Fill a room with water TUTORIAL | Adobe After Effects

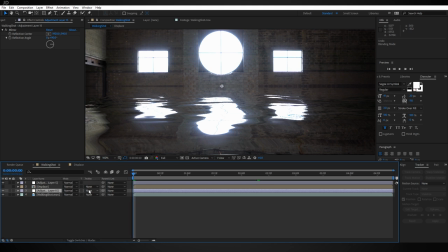Now if you don't see that, you can toggle the switches with this button down here. change the track matte to alpha matte now we want the water to be a little
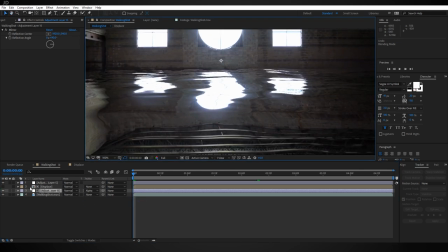bit see-through and not like completely chrome like this so select your adjustment layer hit t to bring up the opacity and
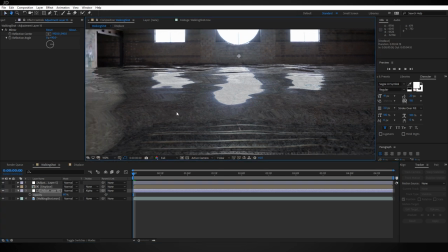let's turn that down a bit maybe to about like 60% and now one of the last things I want to do here is go to the project panel drag in another
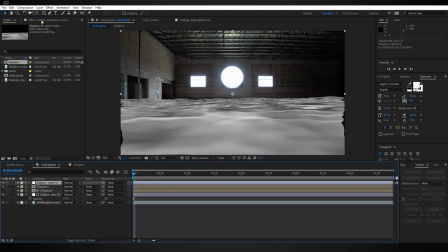instance of the displace comp and put it just below the top adjustment layer the one doing the displacing and let's change
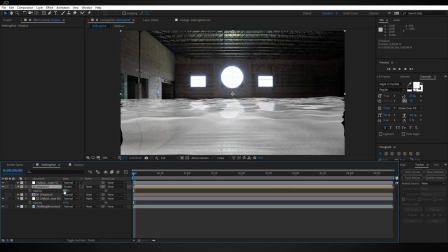this displace comp to screen and then turn the opacity down to something like 5% that just adds
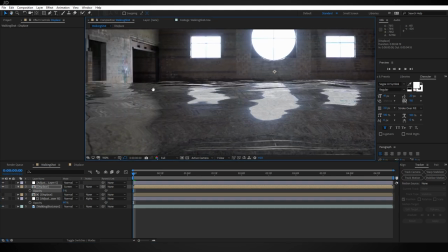a little bit of highlight to some of the higher areas of the water and just helps give it a little bit more definition.
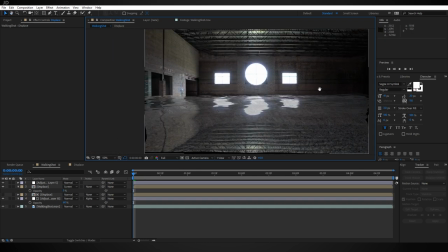Now I'm going to take the easy way out of fixing these edges and just scale up the whole composition so come over to the project panel grab your
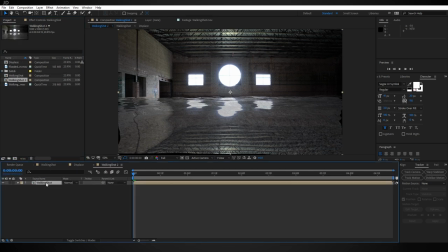walking shot or your main comp drag it into a new composition and then you can just scale it up a bit and that'll fix that
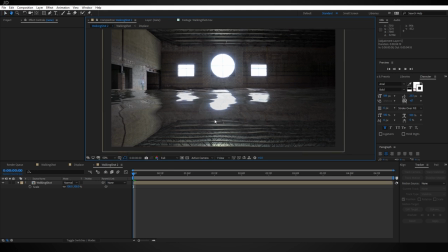problem. Now I also want to point out that you could use this technique to pretty much fill a room with whatever liquid you want It doesn't have to be watery
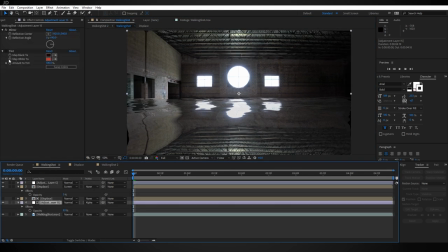like this So I just did this quick example here where we can make it look like blood So you'll need to tint the water
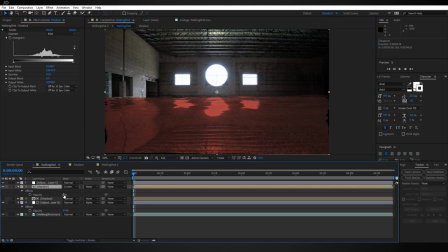a little bit red And then what you're going to need to do is turn up the opacity on your second displacement And then use a levels adjustment to make the highlights a little bit more fine like that Just makes it look a little bit thicker and then you might want to give the
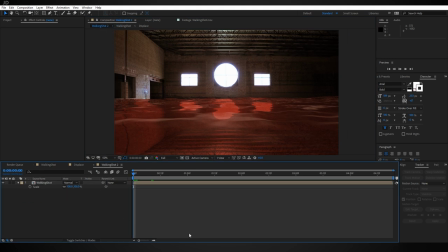whole piece an overall correction but then what you're left with is something super ominous that maybe looks a little bit like blood.
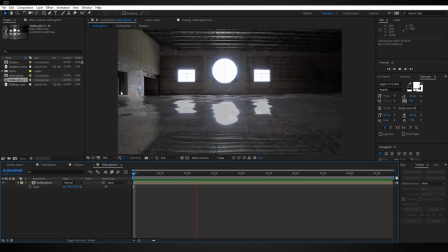Anyway, you can definitely play around with this and probably make something pretty cool. There's probably a few more things we could do to this to spice it up some, but that's the extent of the technique. I thought it was pretty fun, so I just felt like sharing. If you have any questions, go ahead and leave me a comment or hit me up on Twitter.
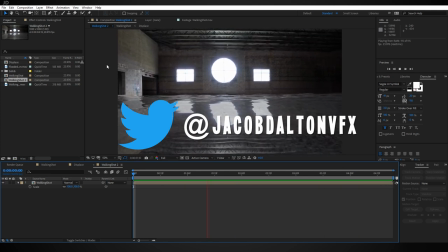I always like helping you guys out. And don't forget to like if you learned something and consider subscribing.